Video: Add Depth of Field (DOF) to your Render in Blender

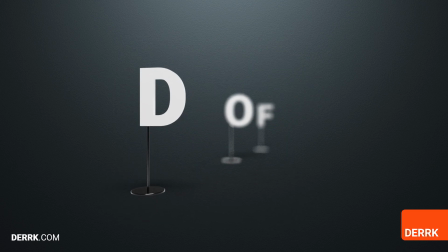0s
Photographers use depth of field to bring objects in and out of focus in relationship to each other. This is something we can also do in 3D.
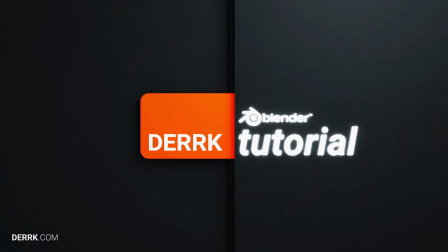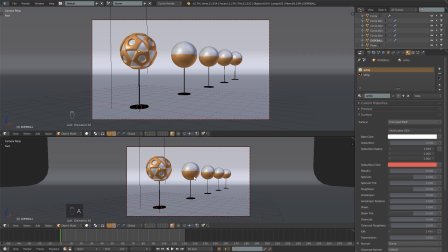14s
Okay, so in order to set up depth of field, obviously you're going to need to have a scene that you want depth of field in. I have this one set up here with
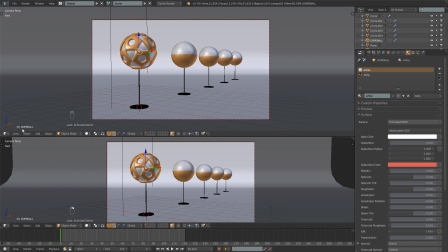26s
1, 2, 3, 4, 5 balls, the fifth of which being the dope ball, because it's way doper than the other ones.
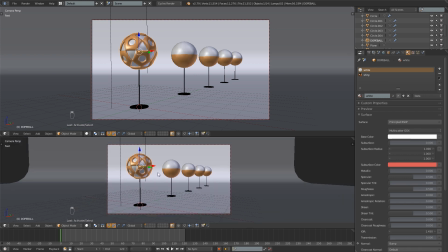33s
And we want to highlight the dope ball because it's so much cooler. So I'm going to go into the rendered view here by pressing Shift Z.
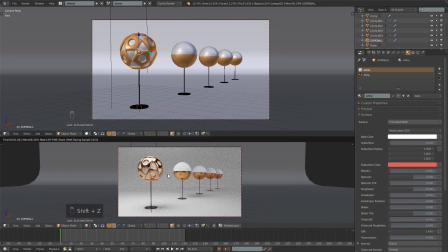43s
And you'll see I've already done a few things to kind of highlight this element of my render.
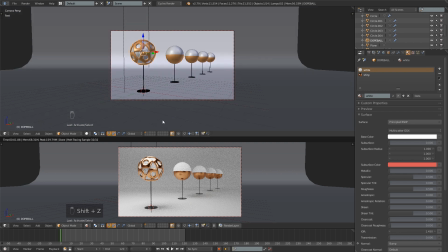49s
The first of which being the way I have this framed. It's kind of up front, you know, your attention's drawn to it.
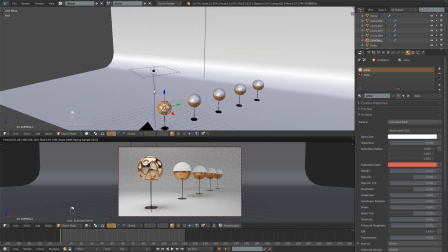56s
The second thing being that I have this lamp sitting over it, so that's giving it some light. But there's one more thing that we can do. There's a lot of things, but there's one more thing that I'm going to show you, which is add depth of field. And what that's going to do is make this front object,
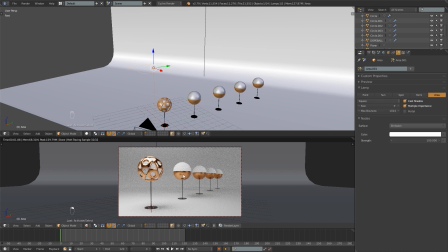75s
the dope ball, be much clearer, and it's going to kind of blur out the ones in the back. So in order to set that up, you'll want to select your camera, which I have here.
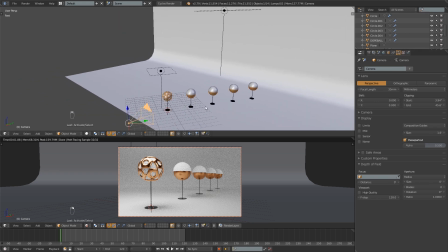87s
And then the first thing you want to do is turn on this little checkbox right here called Limits.
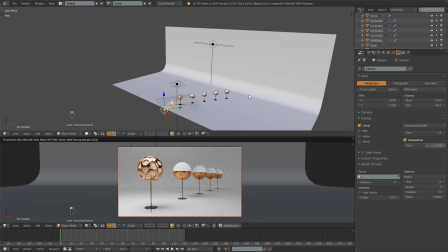93s
So I'm going to click that. And what that's going to do is it's going to make a line that shows where your render is clipping.
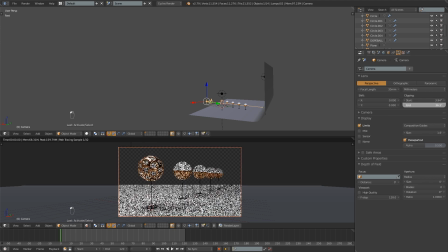101s
That's not really important here, but you can see that, you know, that cuts off, you know, if you don't want to render stuff that's really far away.
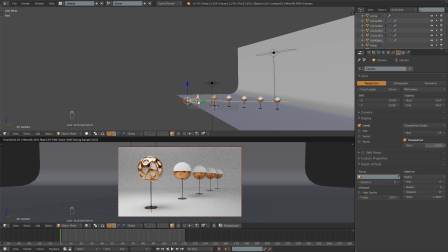108s
So I'm going to ignore that. But what I'm really interested in is this little yellow plus sign that has appeared.
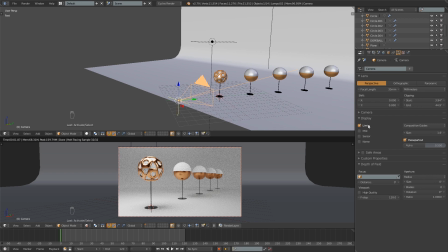115s
So what that is my focal length the focus point on the camera. If you hover over that tooltip, you can read that. So that's going to help me determine, you know, where my focus is.
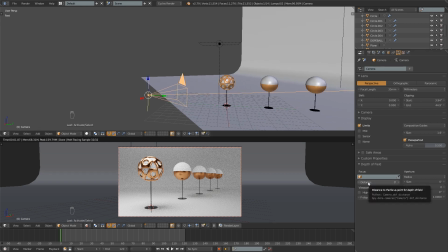130s
So I'm going to push this distance up a little bit.
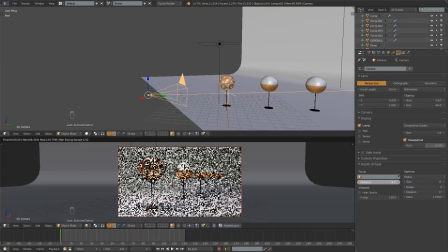136s
And I'm going to push it right up to that front ball.
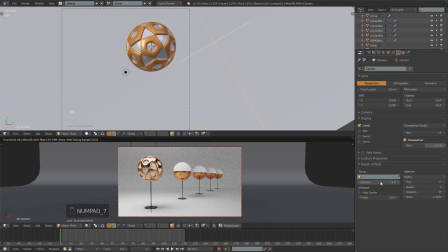139s
I'm going to go 7 to get in my top view. And I want to shine in right in front, kind of so it hits the front surface of it.
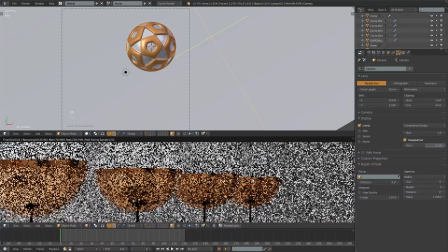148s
So that's set up. And you'll see if I zoom in, that back ball still pretty much crystal clear.
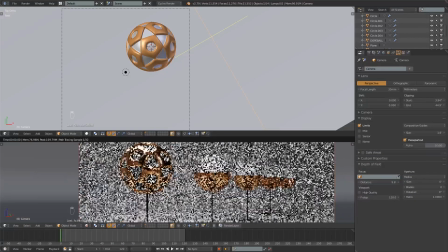157s
And the reason for that is
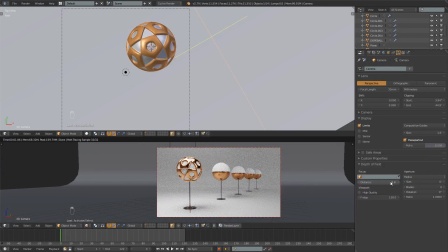160s
because we've set up our distance here, but we have not set an aperture size. So when it's at 0, it's going to be pretty much like not having depth of field on at all.
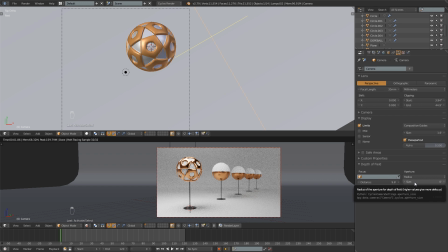172s
It's, you know, everything's in focus. So I want to increase this. It may be different on your computer, but on mine it's super sensitive. So I'm holding Shift here to fine tune my control. You really don't want to go up too high.
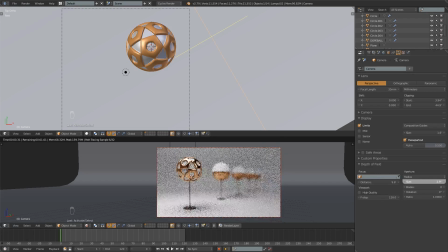188s
I've found that, you know, anything past a couple inches is just overkill.
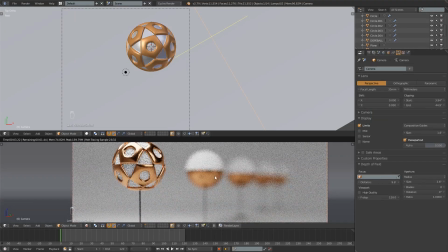193s
You know, this is obviously now super in focus, but the background has become irrelevant and I don't want that.
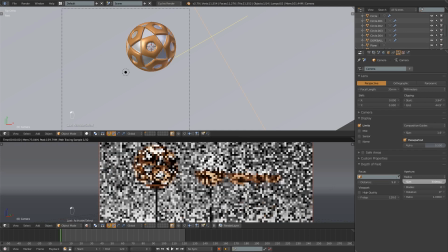199s
I want to still kind of be able to see those other balls. So I'm going to bring this back down, and sometimes it works to just key something in here.
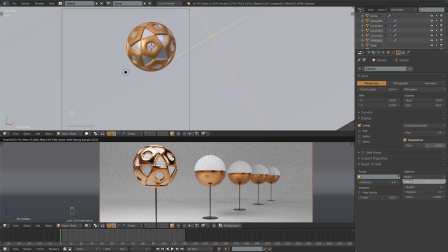207s
So let's do, I'm going to do 600 thousandths.
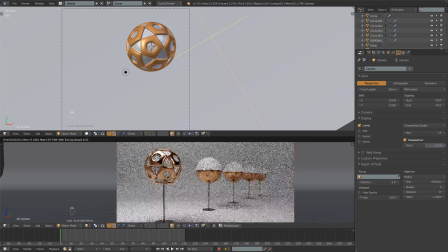213s
Okay. So that looks pretty good. And that's it. Depth of field is set up.
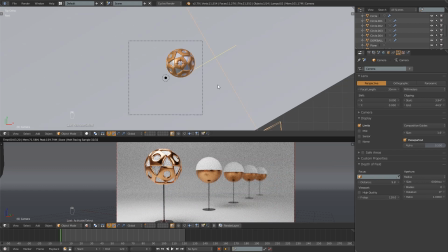218s
You're ready to go. When you render your image, it will have this effect. I will show you one other way you can set the focus. You can have it focus on a particular object, and this is really useful in an animation.
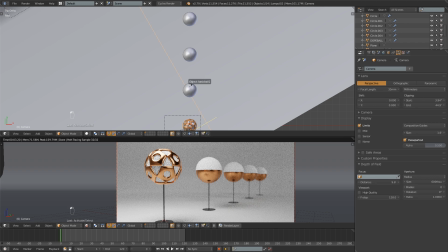233s
So if I use this little eyedropper here, I can select these different balls, and you can see now this one's in focus.
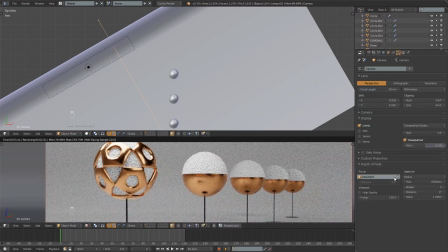239s
So let's set the one all the way in the back. I'm gonna select that.